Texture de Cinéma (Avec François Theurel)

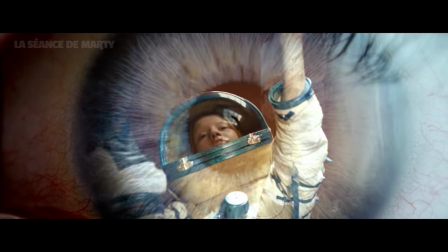[26:04]
Mais le fait que ce soit joli devrait être une conséquence, et non un but. Après bon, le terme joli, hein, vous avez compris, c'est...
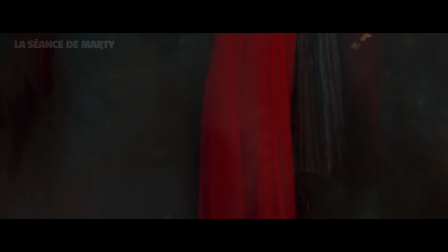[26:10]
Subjectif. Ça y est, j'en ai déjà marre de cette blague. Oui, car les goûts et les couleurs, c'est une chose, le sens de la composition, c'en est une autre.
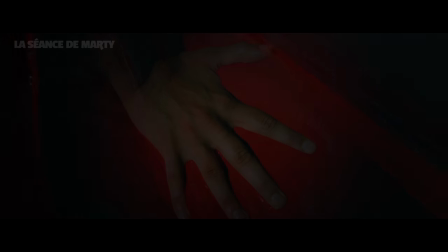[26:17]
Et ça, ça met souvent tout le monde d'accord. Vous savez, le plus difficile en peinture, ce n'est pas de savoir quelle partie de la toile remplir en premier.
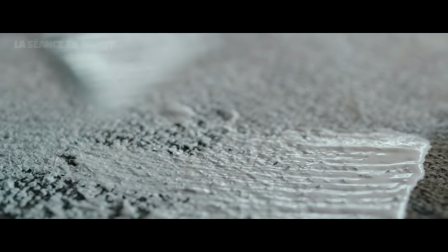[26:24]
Le plus difficile, c'est de savoir quand s'arrêter. Alors, tout ça pour dire quoi en résumé?
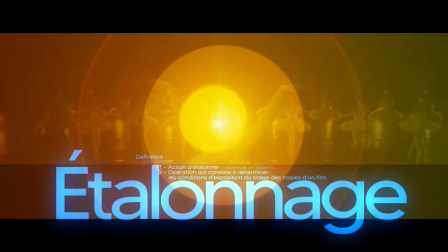[26:29]
Que la couleur... C'est pas un jouet. Les Demoiselles de Rochefort.
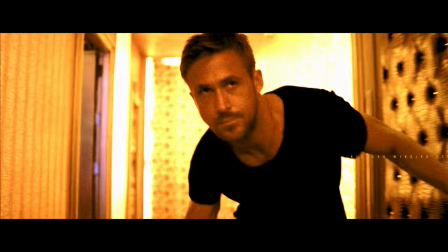[26:36]
My Blueberry Night. Only God Forgives. Into the Spider-Verse.
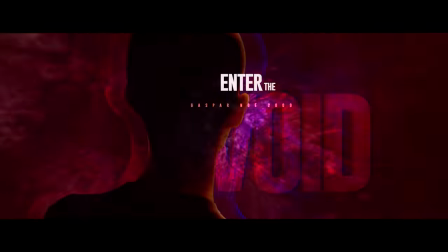[26:43]
Hulk. Moonlight. Enter the Void. Pour rien au monde, je n'aimerais voir ces films moins colorés.
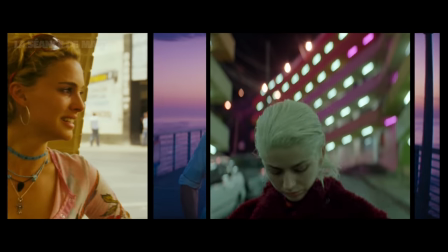[26:51]
Sauf qu'il y a une différence entre le fait de penser l'esthétique de son film en fonction de sa lumière,
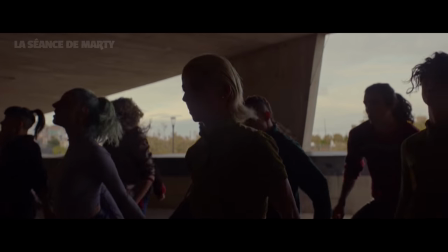[26:56]
de sa photographie et de son propos, comme une harmonie parfaite entre le fond et la forme, et juste bidouiller la colorimétrie en post-prod comme on poserait un filtre Instagram.
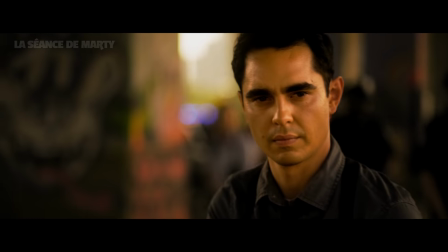[27:05]
Et ça, couplé à une image bien trop nette due au manque de grain, de texture, rendant cet aspect ouaté,
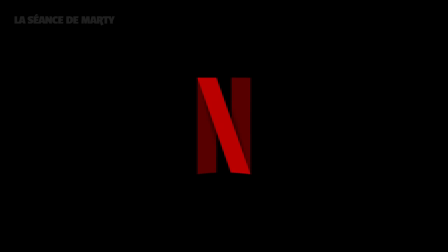[27:10]
étrangement neutre et aseptisé à l'image, coucou Netflix, on pourra dire que l'étalonnage numérique en aura fait des dégâts.
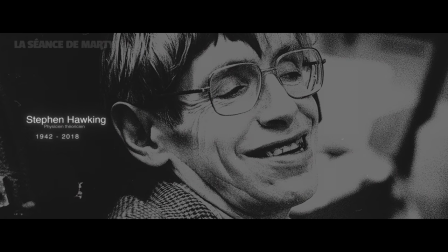[27:16]
Par exemple, que faites-vous si vous devez retracer le parcours d'un célèbre astrophysicien dans l'Angleterre des années 60.
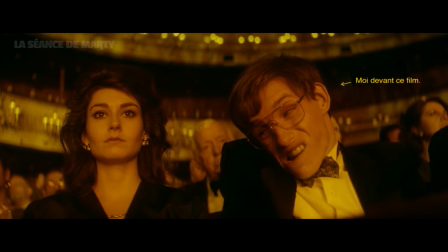[27:22]
Bah, vous foutez la moitié du film en jaune ou en bleu pardi.
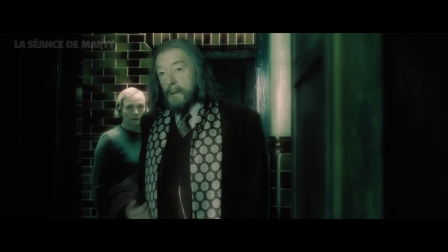[27:25]
Ou alors vous pouvez faire comme dans Harry Potter 6 en mettant du vert de partout et en filtrant la lumière comme dans un film porno pour subtilement nous indiquer que nous sommes dans un flashback.
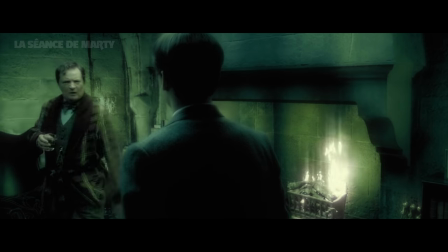[27:34]
Merci beaucoup, j'ai pas du tout envie de vomir. À croire que Harry Potter n'a fait que suivre mollement l'esthétique imposée par le cahier des charges du film
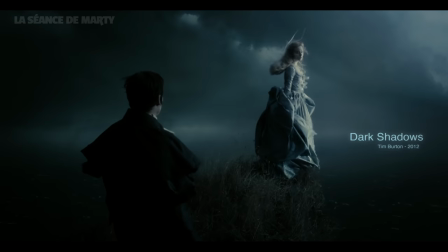[27:41]
fantastico-gothique des années 2010, qui consistait principalement à bourriner l'étalonnage parce que...
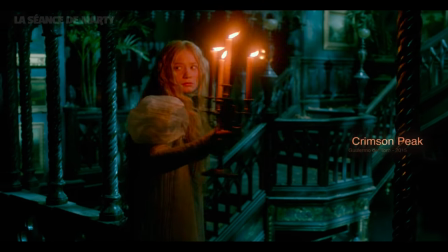[27:46]
La magie ! Où l'on ressent la dichotomie crasse entre deux couleurs vives dans un décor qui en plus de ça ne s'y prête pas du tout.
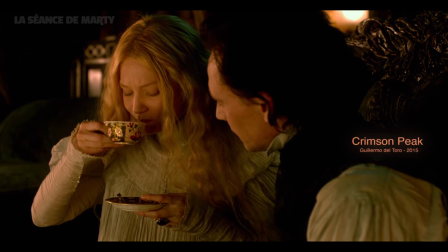[27:53]
Regardez-moi ça. On devine le spot vert juste derrière l'actrice. Ça ressemble à un setup de youtubeur.
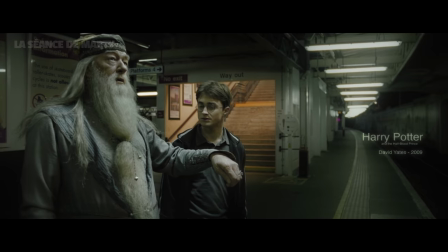[27:58]
Tenez, regardez ça.
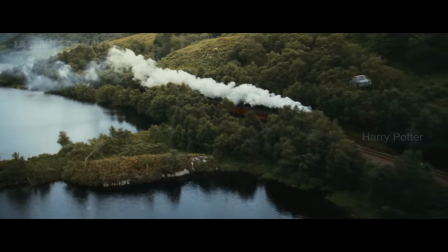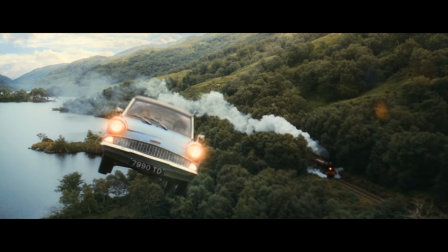[28:09]
Franchement, ça fait pas du bien de voir la pelouse verte et le ciel bleu d'un coup là.
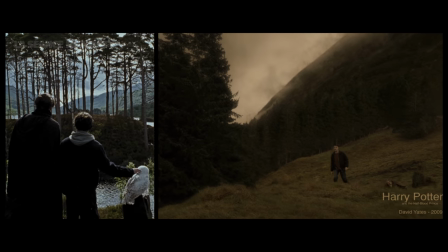[28:13]
Je demande pas grand chose, juste de réinjecter un peu de naturel dans les lumières, et donc dans les couleurs.
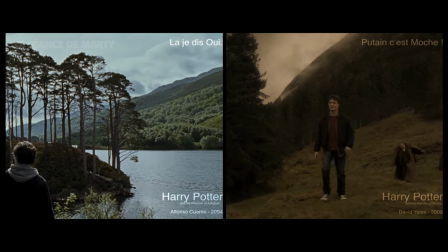[28:18]
Pour que la magie puisse me cueillir dans ce cadre qui est déjà magnifique, et qui n'a pas besoin de plus d'artifices pour installer son atmosphère.
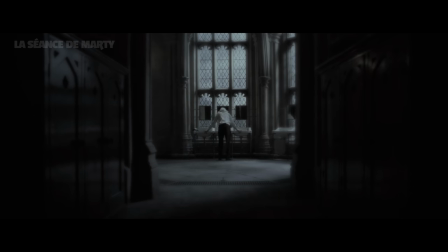[28:25]
Certainement pas avec ce ripollinage laiteux qui rend l'image incroyablement fake, et ces teintes de couleurs monochromes.
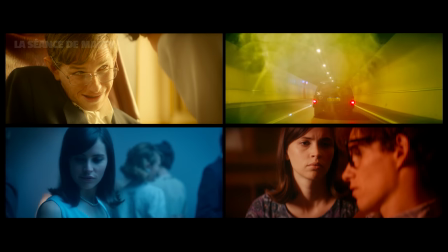[28:31]
En fait c'est simple, je n'ai pas envie de voir le monde à travers une gélatine anglaise. Donc vas-y film, réponds-moi.
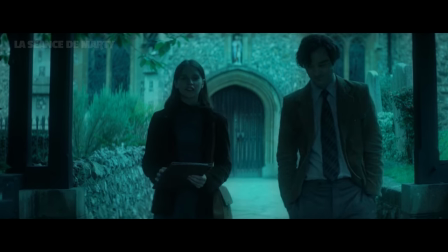[28:36]
Si tu fais ça en post-prod, il sert à quoi le chef op là? Vous pourrez dire que c'est...
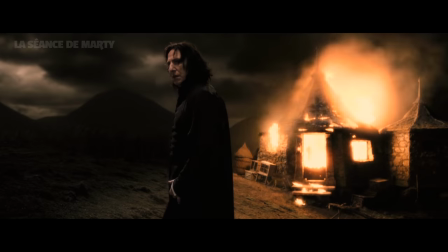[28:41]
Un subjectif? Oh ta gueule. Mais moi, un film aussi laid que Le Prince de Sang-Mêlé, je m'en remets pas.
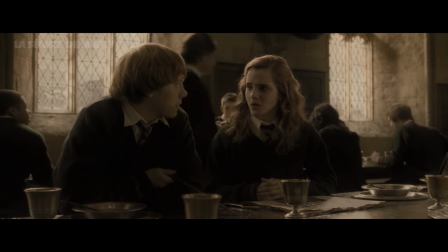[28:46]
Lorsqu'on dispose de tels costumes et de tels décors, à ce degré-là, moi j'appelle ça du sabotage.
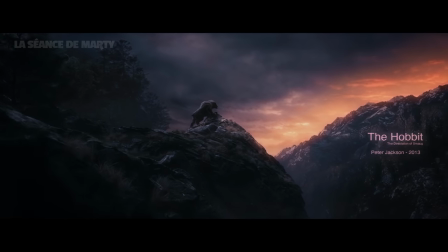[28:51]
Car outre juste vouloir donner du style, j'ai toujours tendance à voir l'étalonnage comme une sorte de cache-misère, surtout lorsqu'il en fait trop.
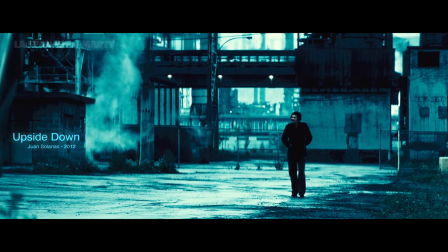[28:58]
Comme si le spectateur était trop con pour ne pas savoir quoi ressentir à quel moment.
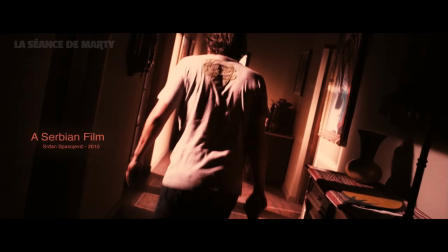[29:02]
Désaturer les couleurs lors des moments tristes, des couleurs chaudes lors des moments de joie, du rouge pour exprimer la haine et l'oppression, les teintes verdâtres pour accentuer la peur, etc.
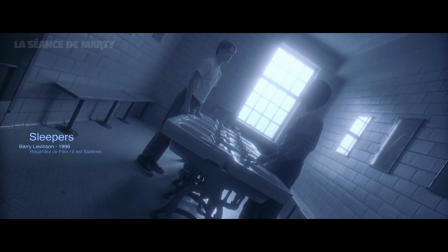[29:10]
Ou foutre l'image toute bleue lorsqu'on montre un flashback. J'ai jamais compris ce truc.
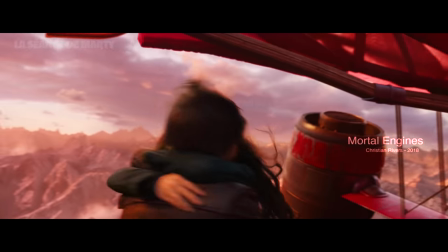[29:15]
À moins qu'on s'adonne au pastiche ou à la parodie, c'est le genre de choses qui devrait être interdite au cinéma depuis longtemps.
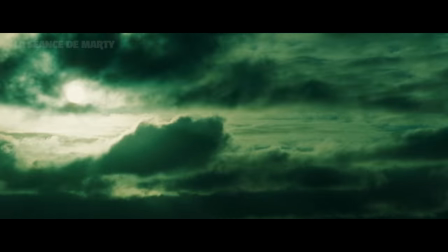[29:20]
Déjà parce qu'on a vu ça un bon milliard de fois, mais surtout parce que ça va, on n'est pas des enfants. Je veux dire,
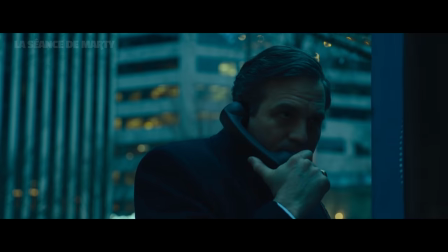[29:26]
ça fait vraiment 20 ans qu'on se repose essentiellement là-dessus pour installer une atmosphère. Que ce soit dans Darkwater qui force sur les teintes froides pour nous faire ressentir l'angoisse de ses fermiers,
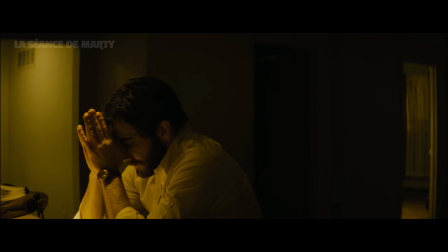[29:34]
ou ce filtre jaune pisse dans Enemy, censé nous plonger dans la psyché malade de son protagoniste,
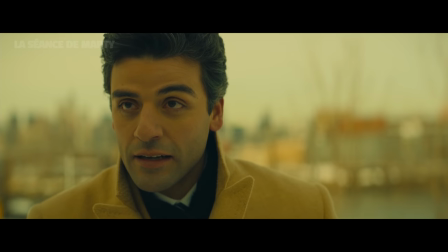[29:39]
c'était vraiment indispensable. Et ça me fait mal au cœur de dire ça à propos de films que j'adore, comme The Most Violent Years, ou même tous les derniers films de Fincher.
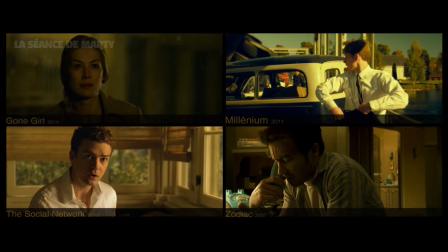[29:47]
Mais même si je trouve pas l'étalonnage atroce à regarder, je me dis que c'est le genre de chose qui va très mal vieillir avec le temps.
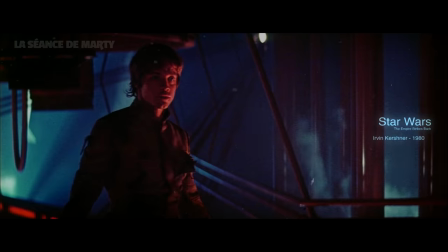[29:53]
Levez le pied, les gars. Après, il y a des codes couleurs qui nous parlent profondément.
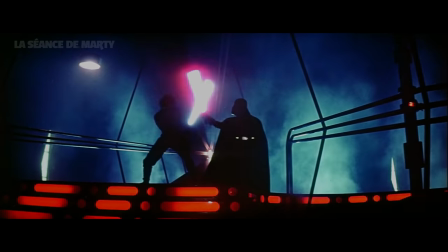[29:57]
Et ça, tu peux pas le changer juste parce que ça te paraît trop évident. T'auras beau faire ce que tu veux, le rouge intense et le bleu pâle, ça dira jamais la même chose.
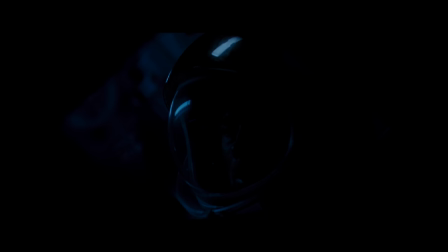[30:05]
Du coup, ouais, il y a des conventions auxquelles on peut pas échapper. Ah mais je suis bien d'accord. À condition que, comme tu l'as dit, elle raconte quelque chose.